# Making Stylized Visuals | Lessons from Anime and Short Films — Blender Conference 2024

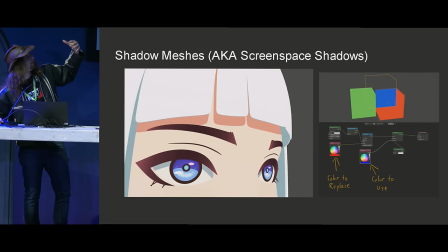[33:05]
When the wireframe is on you can see that there is a mesh there but it is invisible unless it is seeing a color through it.
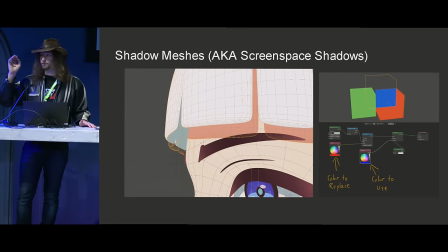[33:13]
A specific color
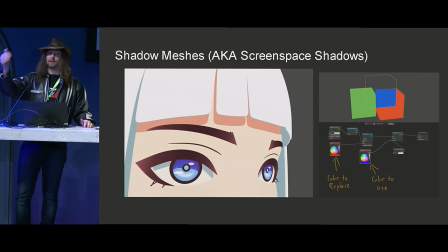[33:15]
You can think of it like chroma keying where you give it an input color and you tell it take this color and wherever this color is,
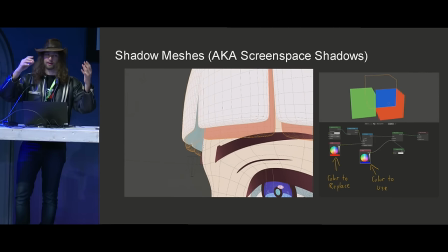[33:23]
make it this color. Pretty simple. We're looking for obviously the skin tone of the character and then we make it the shadow skin tone of the character.
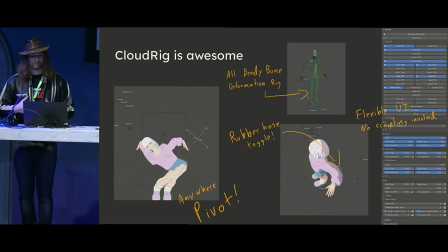[33:33]
We recently adopted Blender Studio's Cloud Rig as our rigging solution. It's extremely procedural and it has a ton of features built specifically for NPR. This is the rig that they developed for, I think, on Sprite Fright, but definitely for Coffee Run and for Wing It.
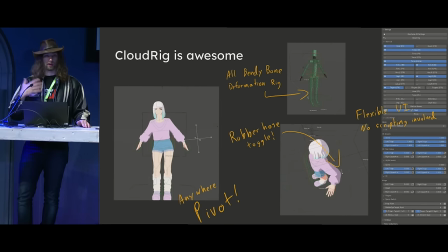[33:52]
And we spent a lot of time building our own meta rig based on all of the CloudRig tools that lines up perfectly with our character topology. And now we can procedurally generate as many character rigs as we need in many sizes and proportions.
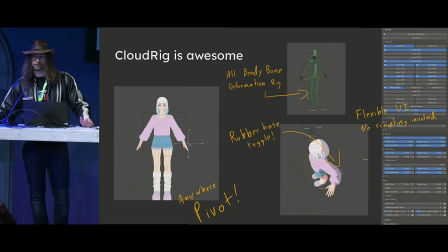[34:07]
Not just bodies, but faces, too. A huge thank you to Demeter Zadik, I'm sorry I can't pronounce your name, but we love CloudRig at our studio. I watched all your training videos with my rigging artist. We learned a ton.
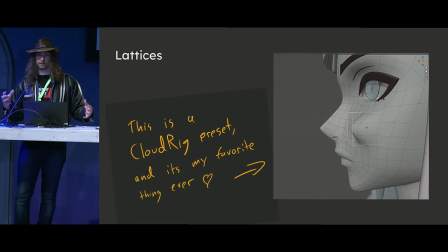[34:25]
This is a CloudRig feature just to show you a little bit kind of the tools that come pre-built in it.
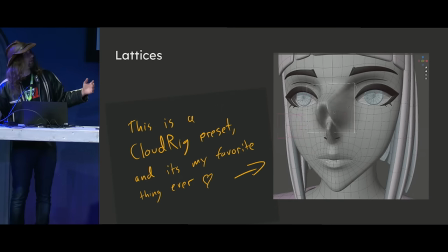[34:30]
This is just a lattice modifier. This is another really good example of a go anywhere, do anything, get out of jail free card, transformer.
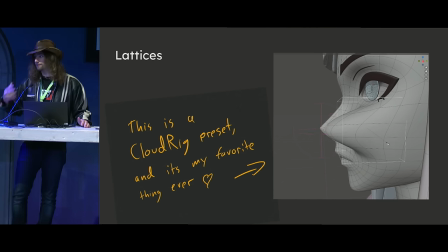[34:40]
This isn't just like kind of a cheek puff control.
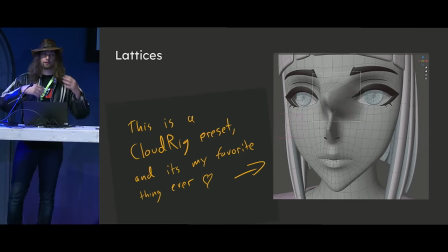[34:43]
You could, because it can translate almost anywhere, this is a free like fix the silhouette of the character control, or like, you know,
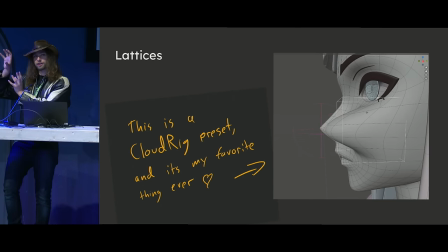[34:51]
turn the, move the eye a little bit over here control, or, you know, you can just do a smear control.
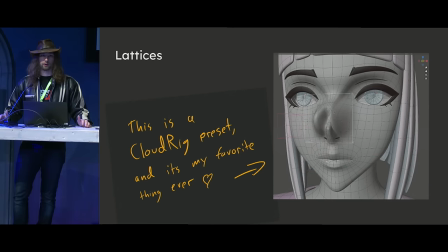[34:57]
Really, really good for smears. Amazing for smears.
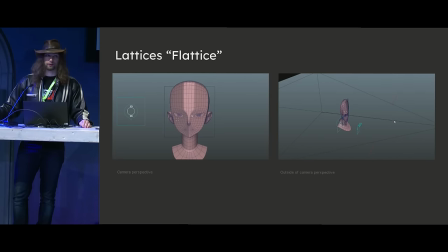[35:01]
continuing on with lattices this is the flattice this is really really helpful you might look at this and say like why do you need to squish your character's head like this
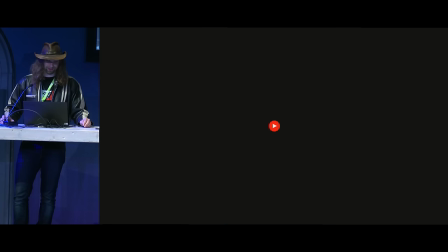[35:11]
but it is very important and i promise i'll show you hang on in this video which i will play for you i
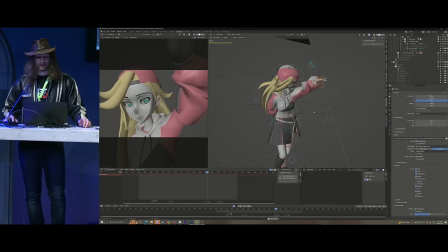[35:22]
think it's a really good example of why we would use a flattice so in this shot obviously we're on a We're really close to the character. We're on a really wide lens. We're maybe 20 millimeters or something or less. And you can see, as I toggle it, you can see the face just kind of jumps out at you a little bit extra.
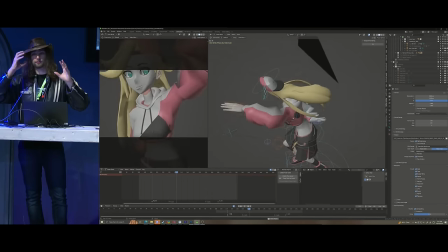[35:39]
The flattest really helps keep all of the features of the face proportional to each other.
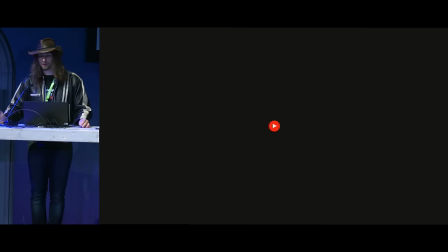[35:47]
That's huge when you're talking about a character where the only things on the face you're seeing are the eyes and the mouth, and maybe the nose has a line on it. Here is the final version of that shot.
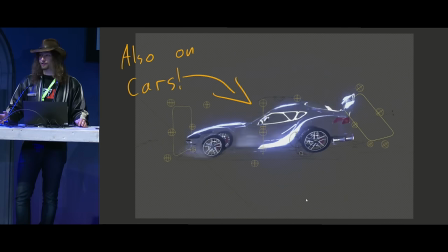[36:01]
Isn't she pretty? We also use lattices on cars because cars have to go fast. We don't render with motion blur. How do we get the feeling of zoom without blur?
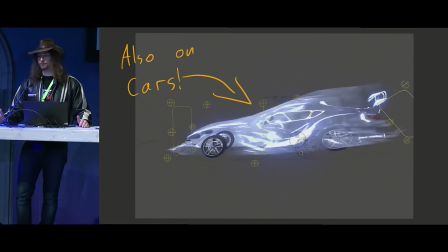[36:18]
Actually, lattices are super awesome.
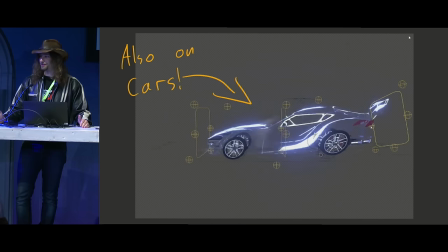[36:20]
They are really, really fun to use on cars because you stretch it, you create those smears. It's a good time.
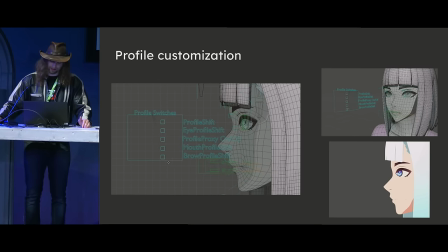[36:31]
Profiles are kind of, I would say, they're kind of notoriously difficult to achieve, especially in 3D. Talking about like anime, like the side mouth kind of look, right? Not Not every anime art style will lean into it as heavily as others,
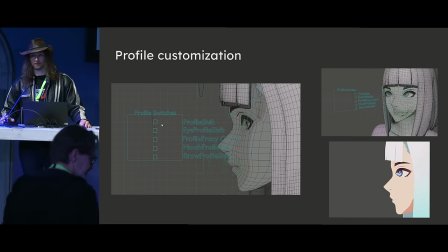[36:48]
but we really wanted the ability and the malleability in our rigs to push this to the extreme as much as possible.